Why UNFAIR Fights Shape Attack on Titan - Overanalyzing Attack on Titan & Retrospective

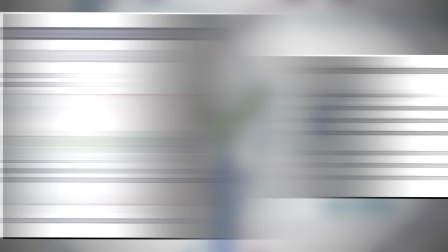I mean, there's a reason why so, so many people get almost offended when you try to correct them, and others simply try to hide the fact that they've been a victim of some trickery.
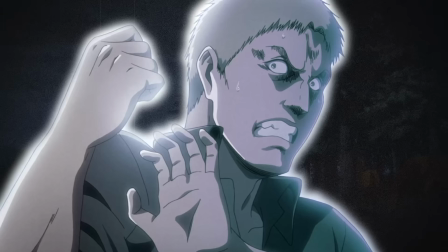All of it comes down to our own humanity, and I think that is even further strengthened by, again, the absolutely horrified faces of Reiner and Bertholdt.
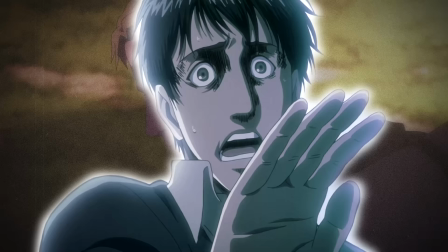I think just those few frames completely dispel the notion that they are some unshakable heartless beings who destroyed the wall and just aimed to kill everyone.
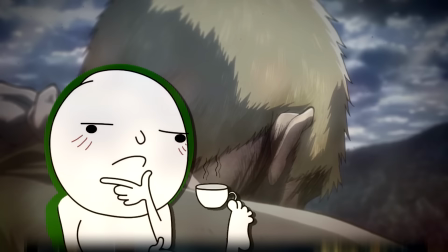While we clearly don't yet understand their goals, their humanity is evidence.
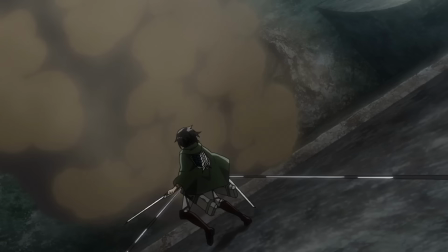And judging by Reiner's meltdown in the previous episode, clearly there's just a whole lot more to it.
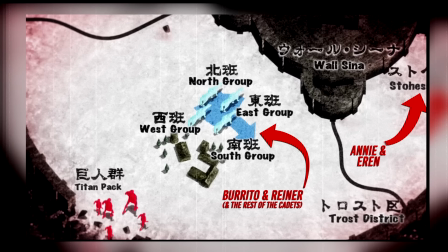Though yes, as we hear that somber piano in the background, we see Berthold's Yuen Kameer, and importantly, at least one other soldier.
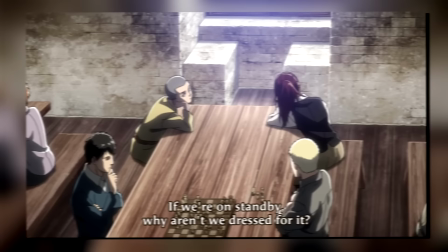Don't forget that for the past few days, they have been isolated from everyone and their gear was taken away due to Erwin's suspicions over more traitors.
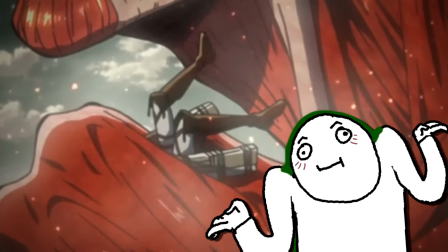So the other soldier here isn't some super crucial story beat or anything like that, but rather just a practicality that Berthold must take care of.
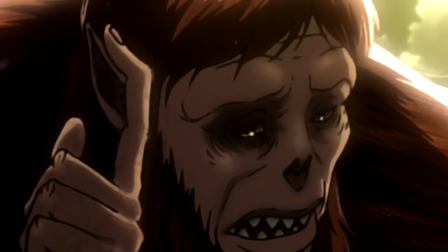So yes, drop your Fs in the chat for whoever that was because Berthold just needed some ODM gear, it is what it is.
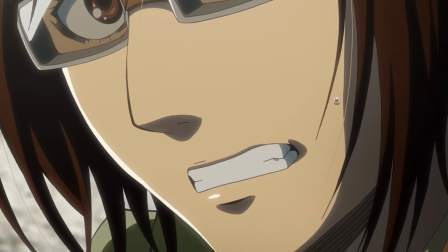Though just as we sink into those depths of despair, Hanji calls out to them.
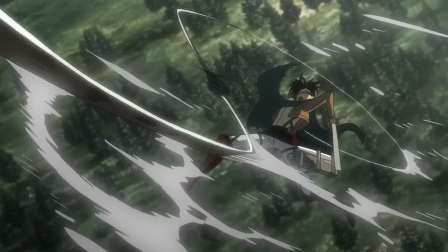With the music suddenly taking a sharp turn from that slow piano to these plucking strings that quickly turn into a full-on battle theme.
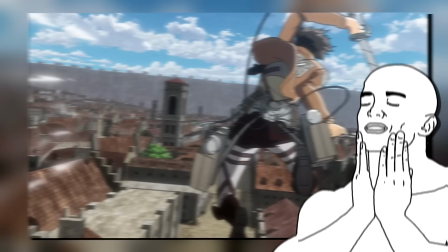And the animation we see here is nothing short of excellence. I know I've said this many, many times already, but I am a continuous shot enjoyer.
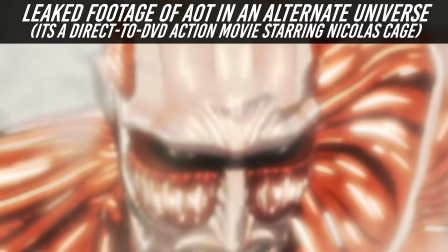I do not want 60 million cutaways for a 7-second scene.
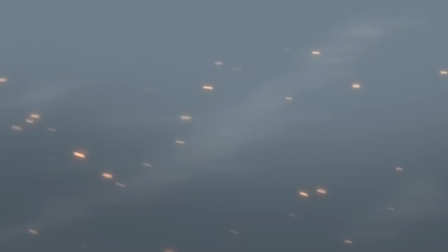So seeing them all fly all the way up the wall, which again gives us an immediate sense of scale as to just how big the colossal is,
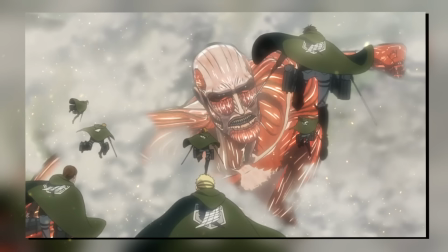and we then see them briefly hover in front of its lumbering body almost as small as flies,
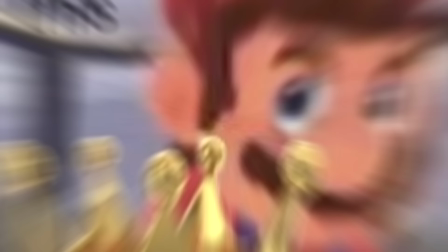the steam from it alone taking up the entire scene. And oh boy,
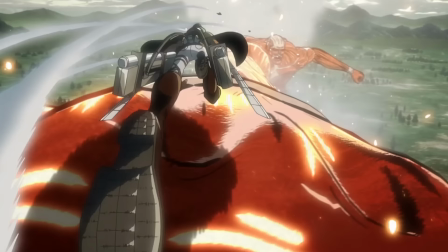the way CG is leveraged here is the absolute perfect example of why I can't stand the usual wah CG bad stuff you often hear with anime discourse.
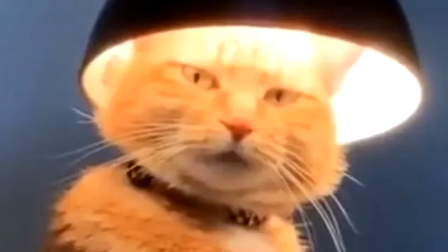Don't get me wrong, bad CG is bad CG and there's not much else to say there. Yes, bad things are bad, yes, grass is green.
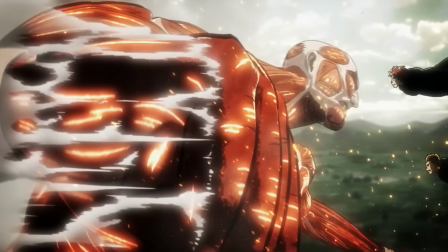But not for a second would I say that this is that. First off, I think even in a purely visual sense, while some jump to saying,
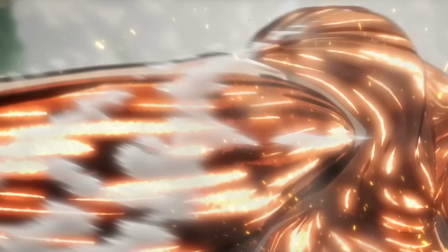oh, it stands out from everything else, in scenes like this, I would actually say that that's a very good thing,
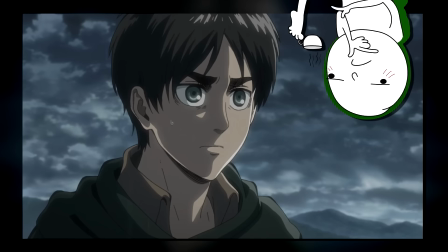because to me, it is meant to stand out. Just like I said with the Reiner reveal happening in the background of the episode, leverages the very medium itself to place us as the viewers in the same disbelief as the characters in Universe,
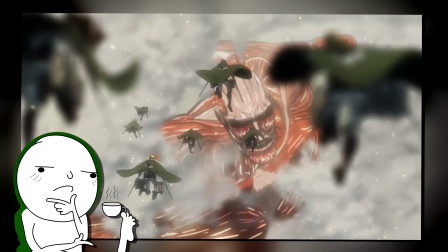the Colossal here seeming so much more vibrant than everything else around him and its movements being the slow and lumbering gestures,
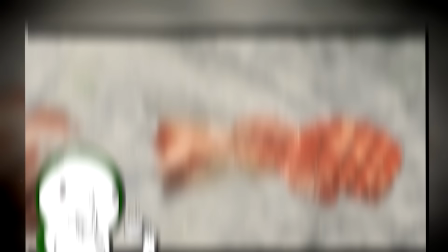just really work to convey the sheer unprecedented power that the scouts are going up against.
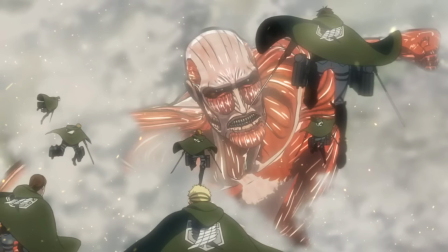Admittedly, I do seem to recall that some of these scenes did seem a little bit jankier when they were first airing,
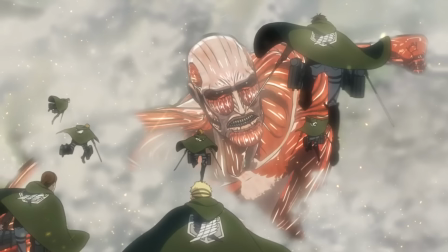but in the Blu-ray releases at least, the composition of the scenes makes each and every shot absolutely beautiful,
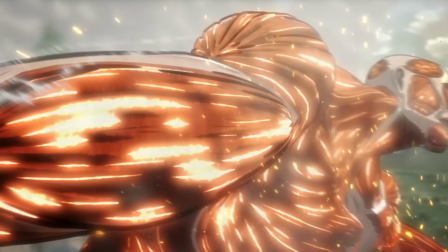even if it is full-blown CG. Like take the shot of Burrito throwing the punch for example. We focus on him pulling his shoulder back and then thrusting the fist forward, not for a second cutting away. We see the entire weight of that punch, with it even momentarily going slow motion to show us just how much power behind it there is.
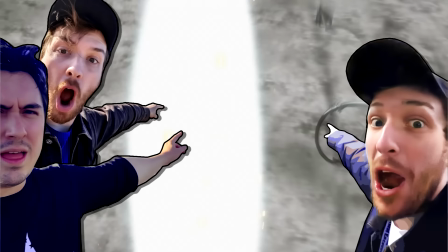But secondly, and far far more importantly for me, because again, I am a fluid movement enjoyer, the shots we get here of the scouts,
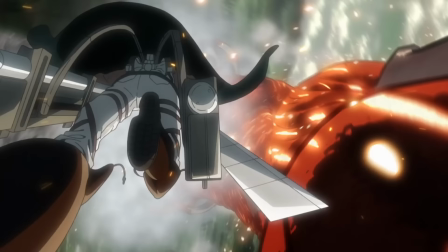who are all 2D by the way, zipping all around the colossal's arm would simply be impossible to do on a seasonal anime budget. Especially for what is, like what, a 5 second scene? But to me, that five-second scene is absolutely vital in conveying the sheer size of the colossal.
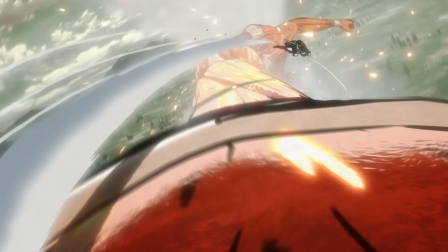Which, also side note, note how perspective is used here, with the arm seeming almost impossibly long.
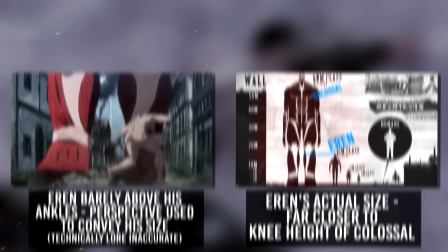We'll be talking about this later in Season 3 as well, but again, it just all comes down to conveying its size.
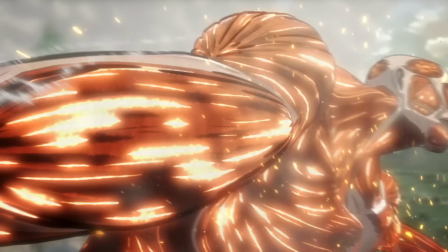Something that can be done far, far more efficiently when you mix in CG environments for easier and cheaper backgrounds,
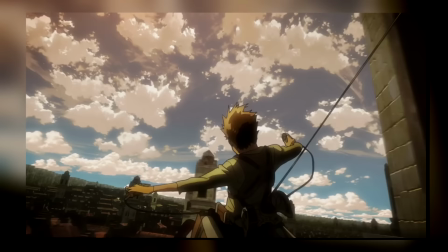while still using 2D characters in the forefront. Exactly like Eren's transformation in Trost, and exactly like these fly-around scenes of the Colossal.